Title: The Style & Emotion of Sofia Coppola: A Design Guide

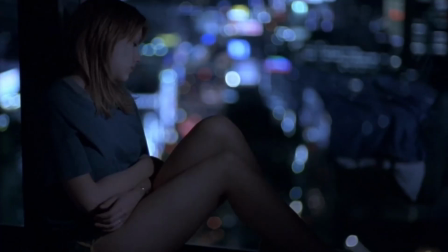Filmmaker Sofia Coppola is renowned for her nostalgic and dreamy style.
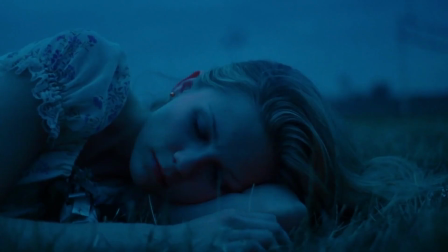She frequently uses pastel hues, refined, elegant settings,
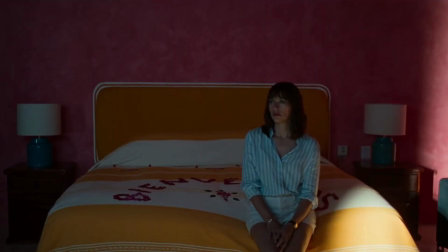and occasionally minimalist compositions in her films,
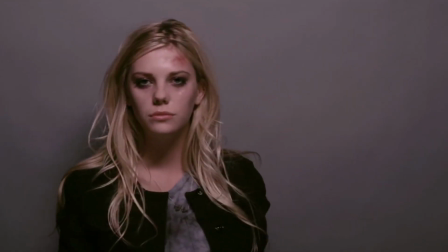which have a distinct visual aesthetic that arouses conflicting emotions and repressed feelings.
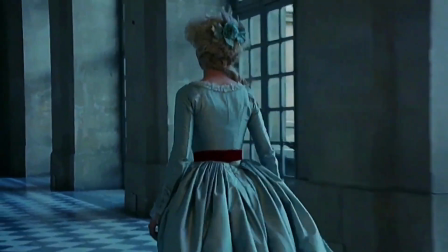Despite their lavish and dramatic sweeping landscapes, her movies are about character development and people trapped in gilded cages,
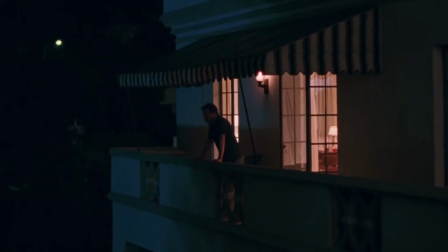oppressed by the brutal collective universality of the human condition.
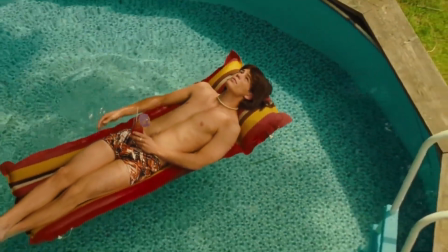And although her work can seem a little too artistic or rococo in nature,
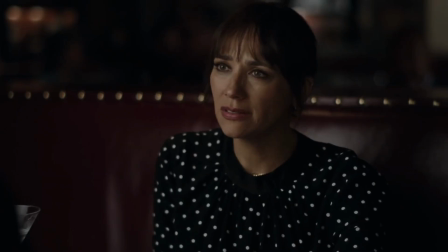one can still distill lessons from her artistic vision that can indeed serve
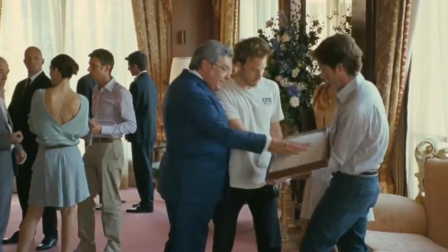as a compass for inspiration and the development of ideas for visual narratives.
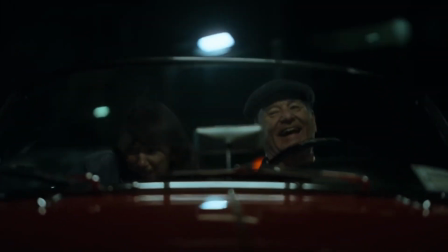Here are five style elements based on Sofia Coppola's films we can incorporate into our graphic design projects.
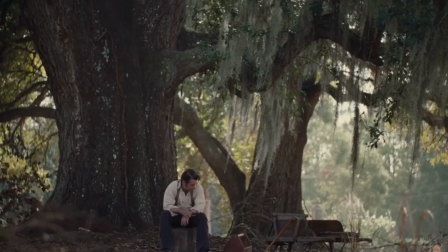This video essay examines Coppola's work as a reference style guide for these projects.
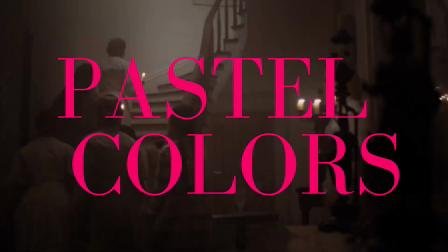Pastel Colors Pastel colors are a vital element of Coppola's style.
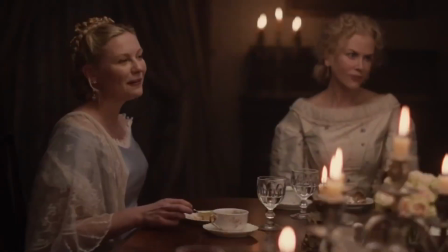She often uses soft-muted color palettes to create a dreamy,
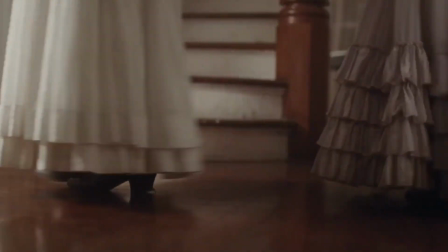sentimental atmosphere that evokes longing and sadness.
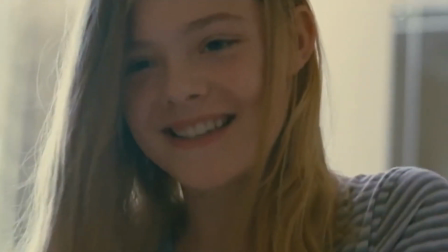These hues reflect her character's emotional states, conveying their inner lives through the quiet persistence of color.
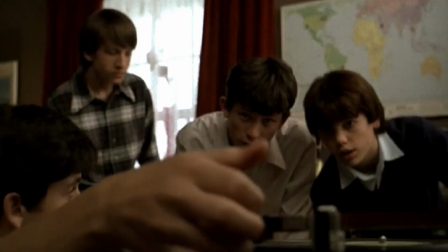The evergreen timelessness of pastels can lead our mind to associate them with memories from our childhood,
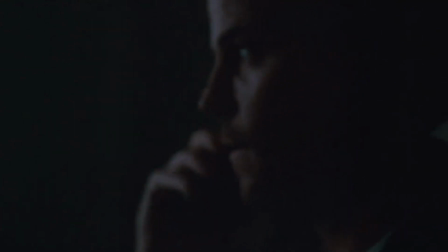or when life can be thought of as less complicated and more innocent,
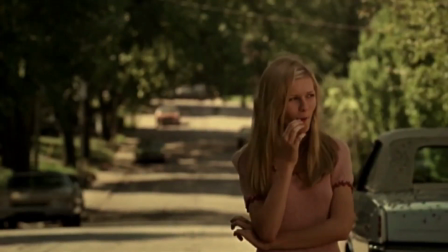evoking a desire for a simpler time and place, creating an emotional connection between the viewer and the past.
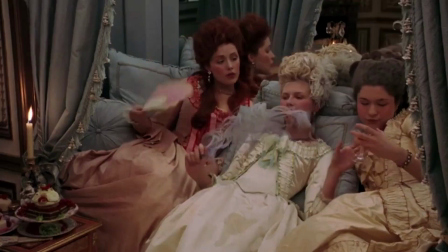Elegant settings Refined, elegant settings are also essential to her design methods.
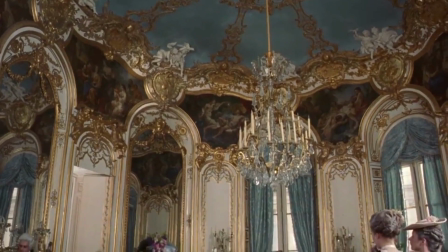Her films often feature luxurious interiors,
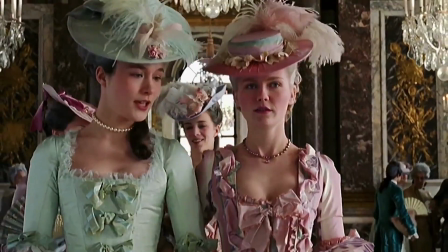chic fashions, and upscale locations, which conjure feelings of glamour.
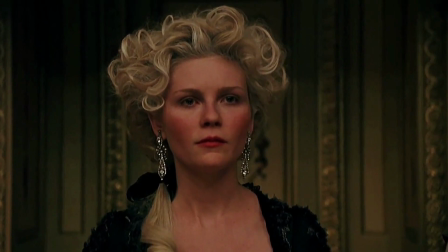The genteel, cultivated settings reflect her film's themes and the emotions of her characters.
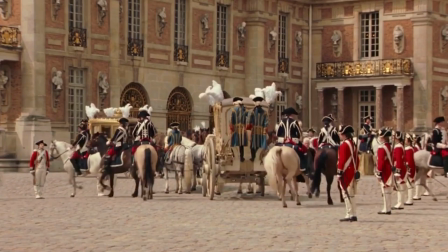By using sophisticated, lavish sets, Coppola creates a visual style that is both beautiful and emotionally resonant.
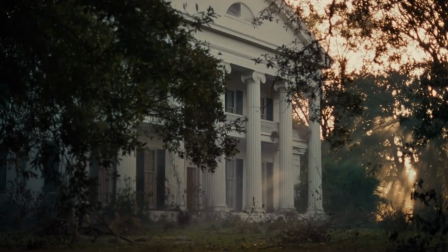Sofia Coppola is known for creating stately settings in her films, which help to convey a sense of beauty,
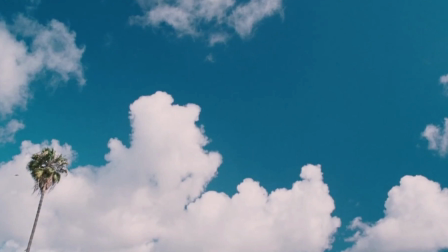extravagance, and detachment from the world.
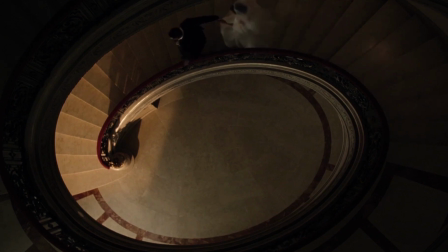Her locations often feature sparse, tasteful furnishings, beautiful architecture, and well-manicured gardens,
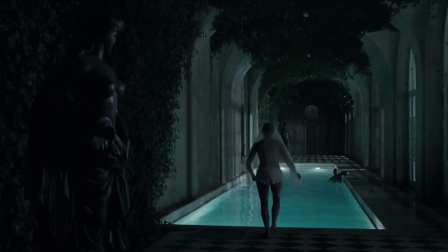which create a surreal atmosphere that emphasizes her character's emotional and psychological landscape.
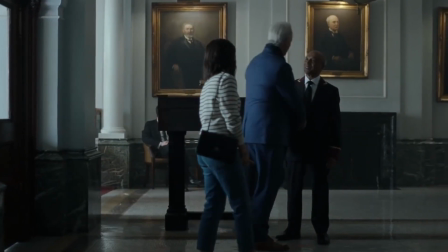Through her use of posh settings, Coppola can convey the character's sense of attachment,
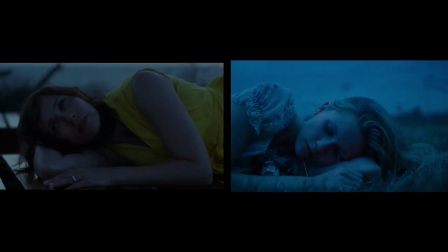loneliness, and boredom, as well as their longing, desire, and disillusionment.
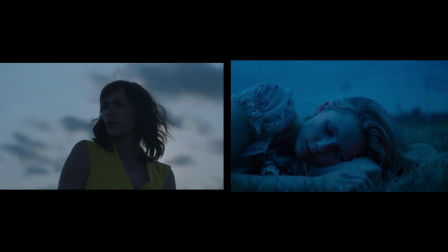She highlights the contrast between their outer beauty and their inner turmoil
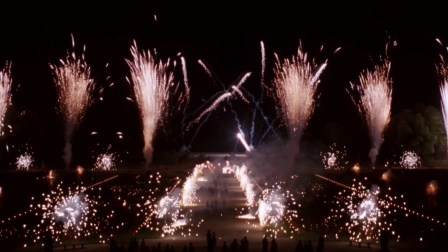by placing her characters in visually stunning and pristine environments.
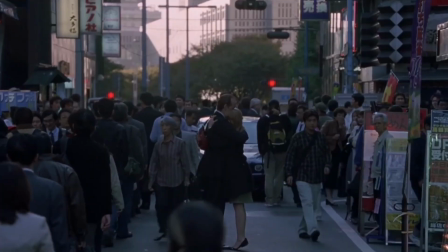She creates a sense of tension and unease that adds depth to her films.
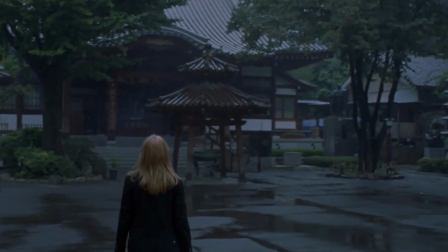The elegant settings in Coppola's films often serve
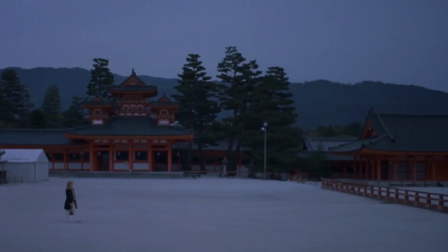as a backdrop to her exploration of themes such as youth,
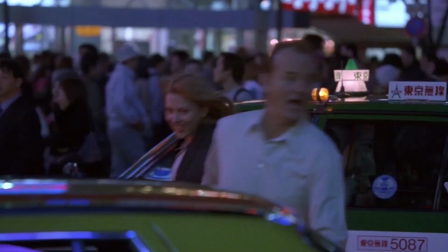celebrity, and the search for meaning, and help create a sense of timelessness and universality.
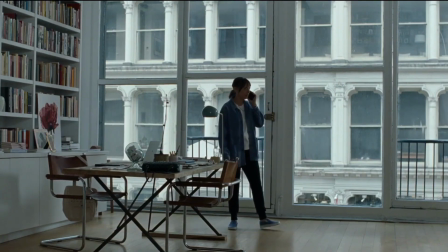Minimalism. Minimalism is a distinct aspect of Coppola's stylistic approach.
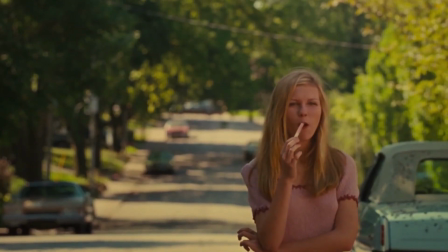Her films often feature simple, uncluttered images that create a sense of calm and reflection.
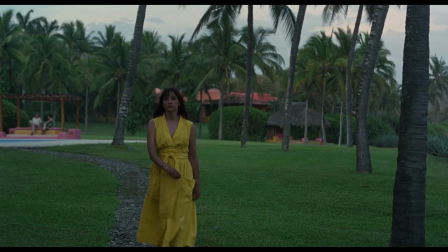The delicate, exquisite compositions engender feelings of sophistication and magnificence, reflecting the themes of her films.